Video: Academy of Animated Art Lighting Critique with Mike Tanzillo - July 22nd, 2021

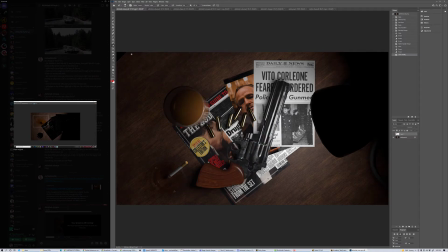So I would make sure that you're putting something off camera that's like white, that can give something to reflect in here, so it doesn't just reflect blackness and then it turns to nothing.
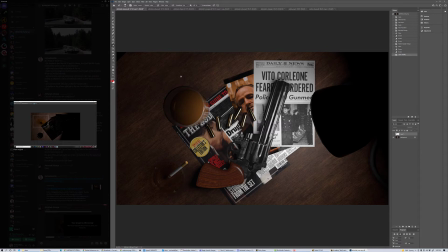Okay. Okay, so it's just something off camera that's like a white plane or just a white object over here, so that you can avoid that. Okay, cool. All right, let's hop into some other ones.
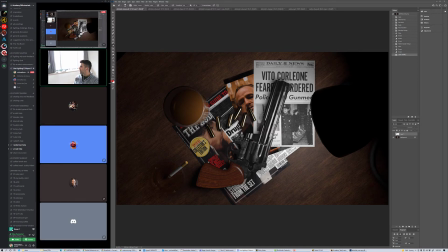Let's see what we got here. All right, Chris, you are here, so let's hop into yours in the. Okay. Bye, Mike. Bye. Take care, man. Good night. Yeah, have a good night. All right.
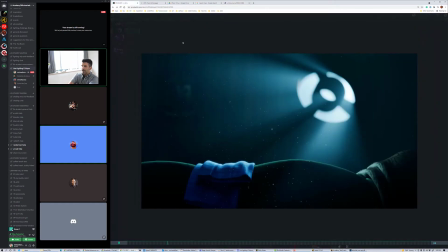So, Chris, let's take a look here. We've got your hi. All right. So we've got you popping up here.
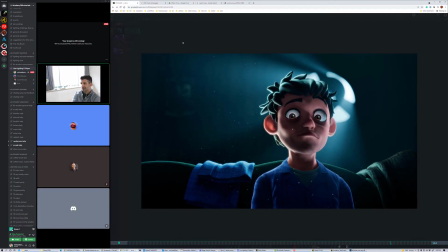I think that looks a lot better. Sorry, that was a long time to wait for me to just say that. But how are you feeling about this? What are you thinking? I'm feeling good if you're feeling good.
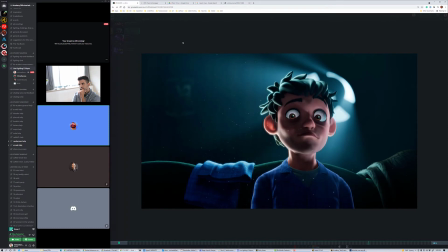I reintroduced the light break. I'm glad Diana chimed in because I had delinked them. Yeah, that happens sometimes, especially like when you're just testing and something takes a while to process.
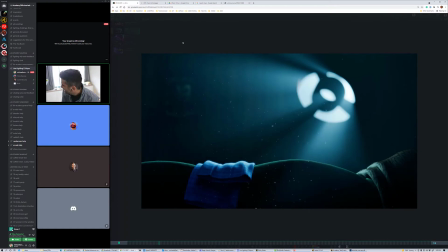You like to turn it off for a minute, and then it. That's totally normal. Yeah, I mean, I think we're a little bit off from the reference, but you said that's okay. It's okay. It's okay by me. Like I said, I don't think this was meant to be a one-to-one reference. It was just an idea to get that look.
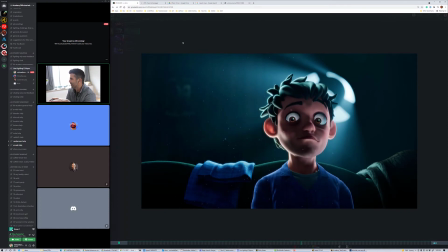So I think that you're good. I would say pencils down on this. If anyone's able to clap, I think now would be a good time to clap for it. And then and we can move on to the next project. So good job here. This is really good work. Yeah. Thank you. All right. All right. Very cool.
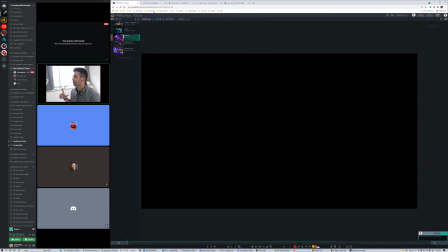Very, very cool. Okay, there's two more videos that I want to take a look at. Actually, let's start with Hannah here.
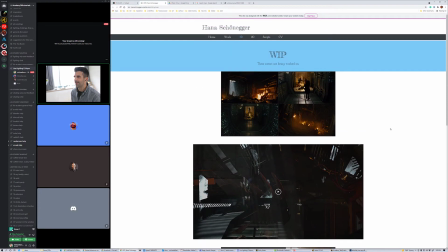So Hannah, yeah, you hit the wall on your free Vimeo because they do that now.
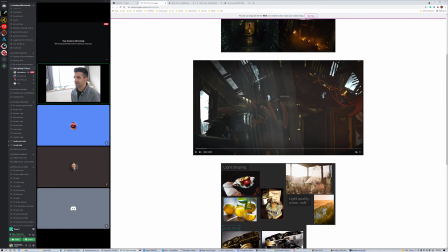And so she's got them uploaded here. I think this might be the same iteration that we saw yesterday, but I'm not 100% sure.
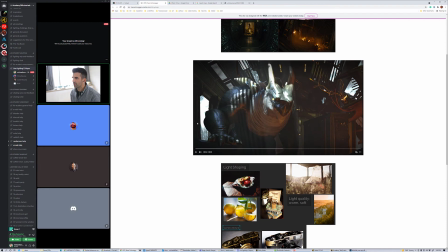So again, try and get more light wrap coming in through the door here, and like just some brighter elements. As make sure the background's nice and bright and kind of glowy, and then watch out for the tight shadows being cast under the monster.
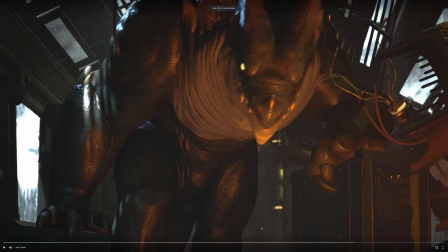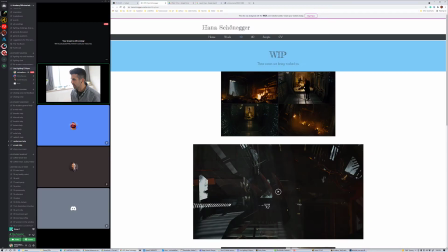Kind of coming up through here, up underneath him. So that's just a matter of increasing the radius a little bit.
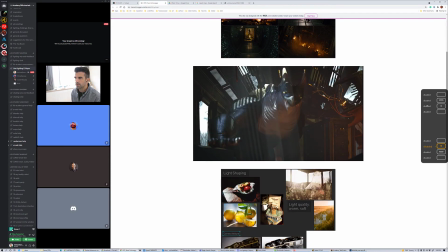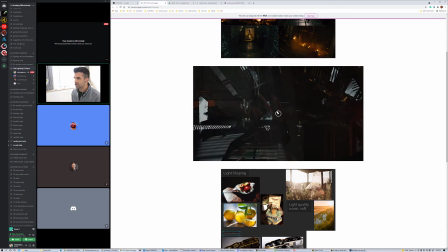Yeah, because I still see that shape coming down the side of him there.
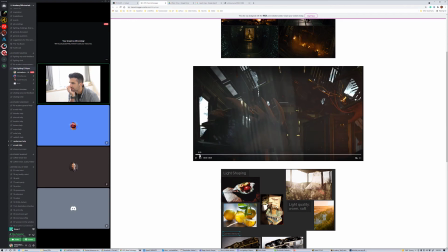Additionally, and this was just a thought I just had, at the entrance, wouldn't there be a little bit more light on his back from this doorway? Like, I see it's kind of coming down, but I feel like it would penetrate into the room a little bit more. Sorry to bring that up now, but just kind of realizing it.
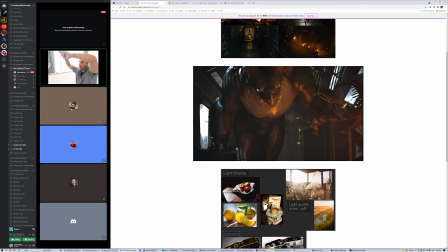I think because like the light outside is very top down, and the way that it works on the outside is it kind of wraps around, and it would penetrate in from the sides as well too. So I think push a little bit more light onto his back there from the beginning too. I think that would be good.
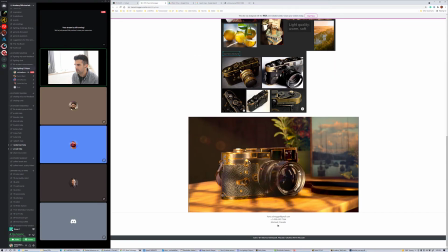And then for the camera, let's see how we're doing here. Ooh, that little flare is fun.
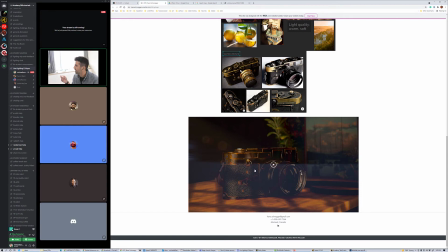There's something goofy about the first frames on both of yours. If you can, well, I mean, don't worry about it now, but when you get to the final, just edit that off. So, because what happens is it's like once this stops and goes back to this as a thumbnail, it's a little less appealing,
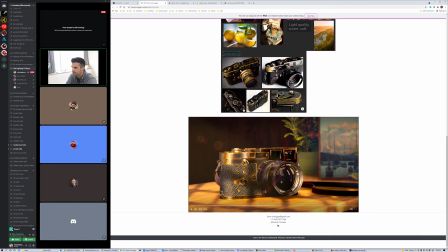because you're aware of something goofy going on. So, the brass looks a lot better. Camera's looking a lot better overall.
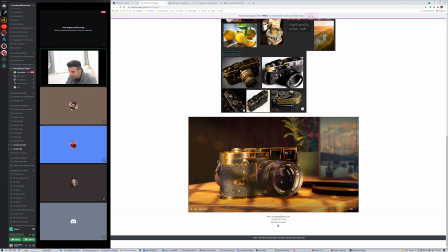There's again, it would be great to get just like maybe even fake it if you can, just like a touch of contact shadow underneath there. If not, no worries. I think this plant up here looks good. The base of it, let's just make the pot a little darker, like the shader of the pot a little bit darker.
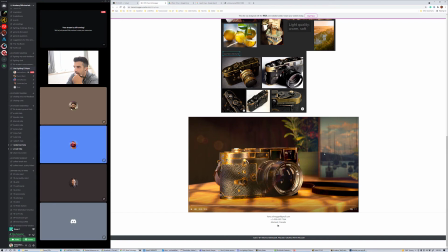I think that'll help ground it a little bit more. Reflection in there is looking nice. I think everything else about this is looking pretty good. What do you guys think of this camera?
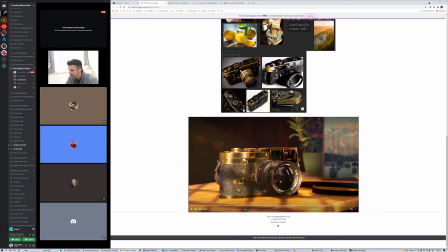Silence is gold. Silence is Yeah, gold. looks good. Yeah, there you go. All right, very cool.
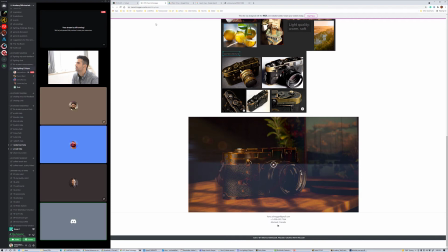Very, very cool. All right, great. Yeah, I like the progress. Yeah, it's Yeah.
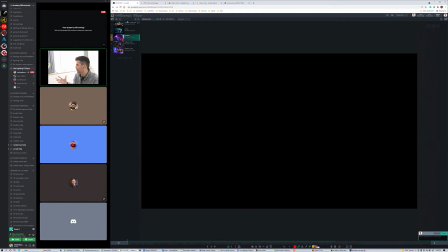I would love to see the first iteration again to see how far we've come, because I think it's grown quite a bit. Okay, Yeah, it's really pretty. next up we have Hisham. So we have this.
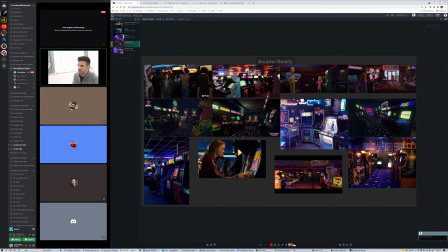It's been a little while since he posted this one. So there's two different sets. There's this kind of real arcade, and then there's kind of a dream sequence time period.
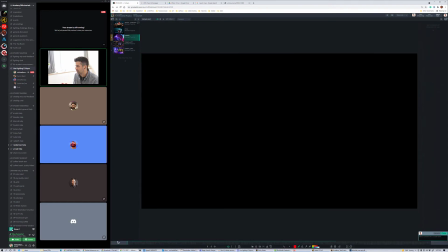So let's go ahead and take a look here.
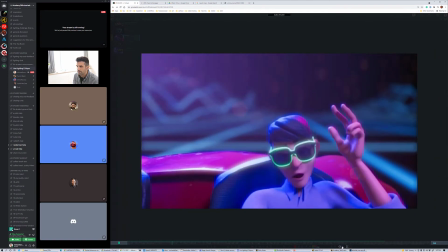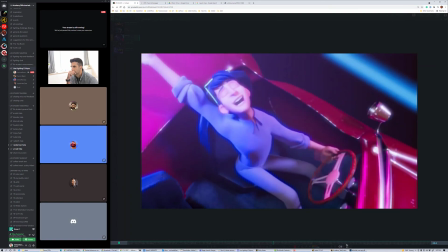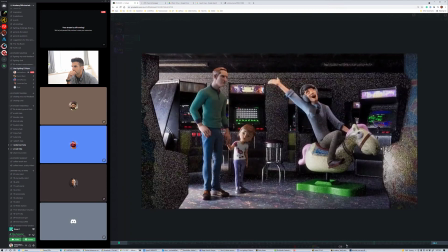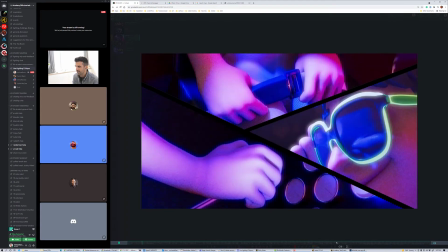Okay. Let's turn that off. All right.
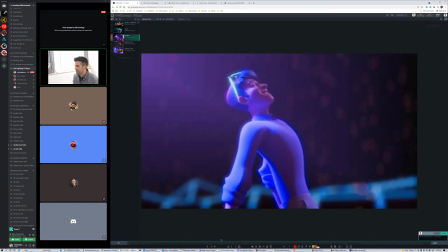So, so the first thing that I noticed when I was looking at this iteration of it was like, I think it's fun, and I think the color scheme is really great.
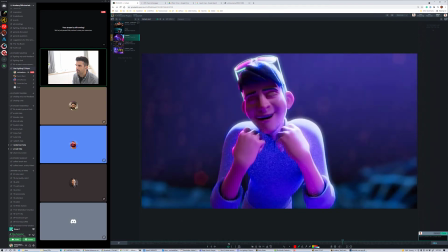I think there's some areas that we can improve upon. The look of it, and I love those wipes.
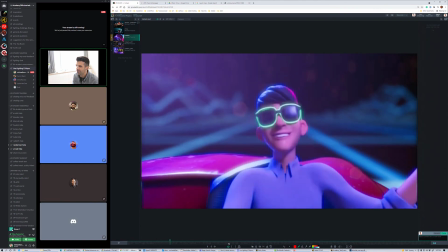I think those are a lot of fun and add to this the kind of vibe that we're going for, and I think that's great. The background I think can get glowier.
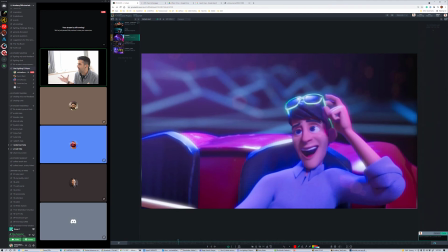It feels like I feel like they would be like glowing lines. And I don't think we're quite hitting that like that kind of Tron type of glow back there.
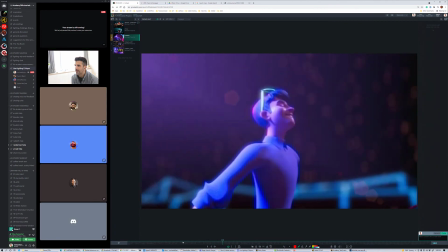And I think you can probably hit that a little bit harder.
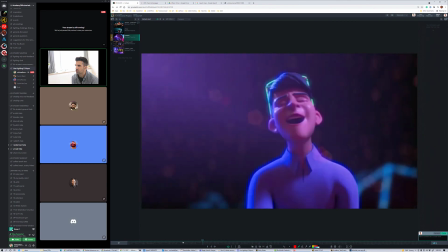As far as the character lighting in through here, generally speaking, it looks really good.
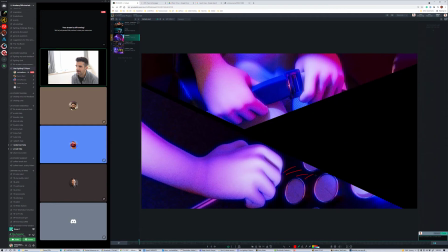Looking at this shot, the blacks on this are a little tough to tell what's going on. I would try and lift that up a little bit.
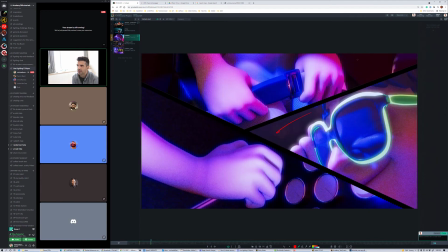Yeah, because like the black point on the rest of this, like the black point here is a little bit lifted, here it's a little bit lifted, and here it's like super black. So just kind of elevating that so the black points kind of match throughout the three images.
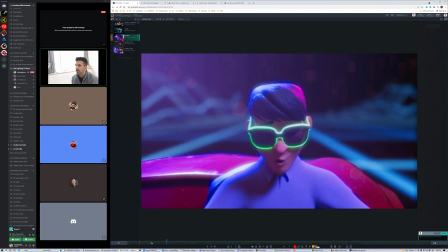As we get into here, I want like the glow on his glasses is cool.
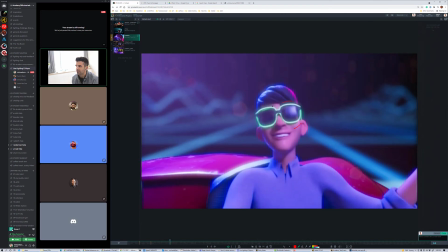It would be nice if it affected his face a little bit more.
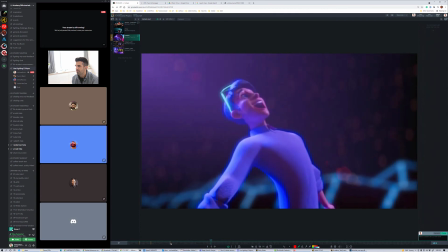This is nice. It's got good specularity in the skin. A little bit of a sharp shape crosses across his face there.
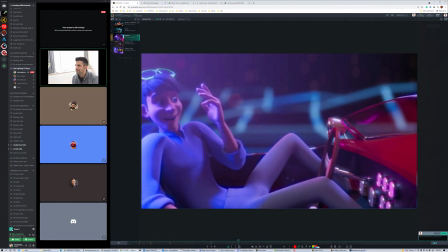His face gets a little bit dark in this region.
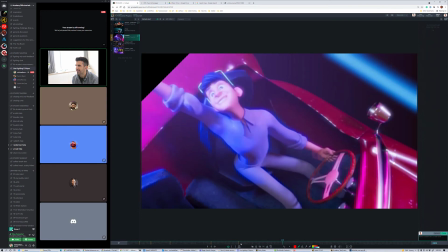And like I'm cool with it getting this bright when he looks up, because it's like he's looking up into the heavens. This is a little bit too bright here. So like this should be the brightest that he gets. And then once he gets back to here, he should be more like
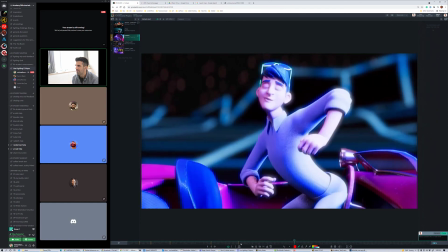yeah, it's just a matter of toning down the key light here and perhaps allowing it to animate up a little bit as we get to here.
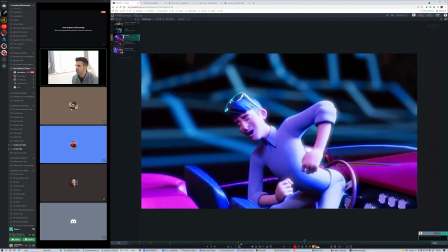You know, because as it becomes a rim, it can get a little bit stronger, but like as the main one out of the gate, it's a little bit strong.
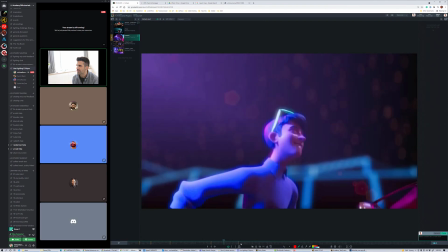Also, it looks like we lose some of the softness from this first series into the second one.
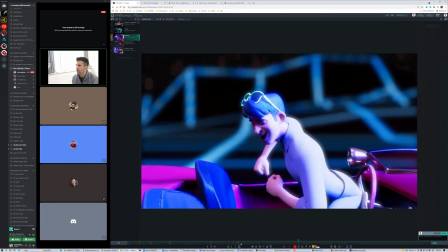Like this one's got a lot more contrast. So, and I get there's probably some logic to it about him not quite being in the light.
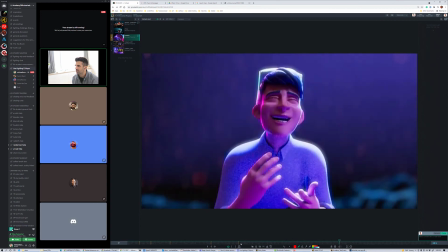I just want to feel more of that haze in these first couple of frames there. Looking into the arcade,
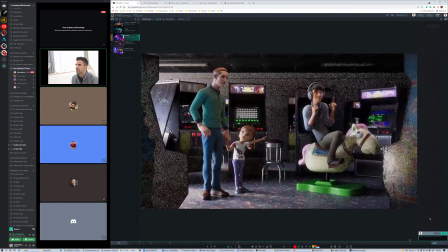it looks really nice. I do think we can get a little bit more ambient light in here.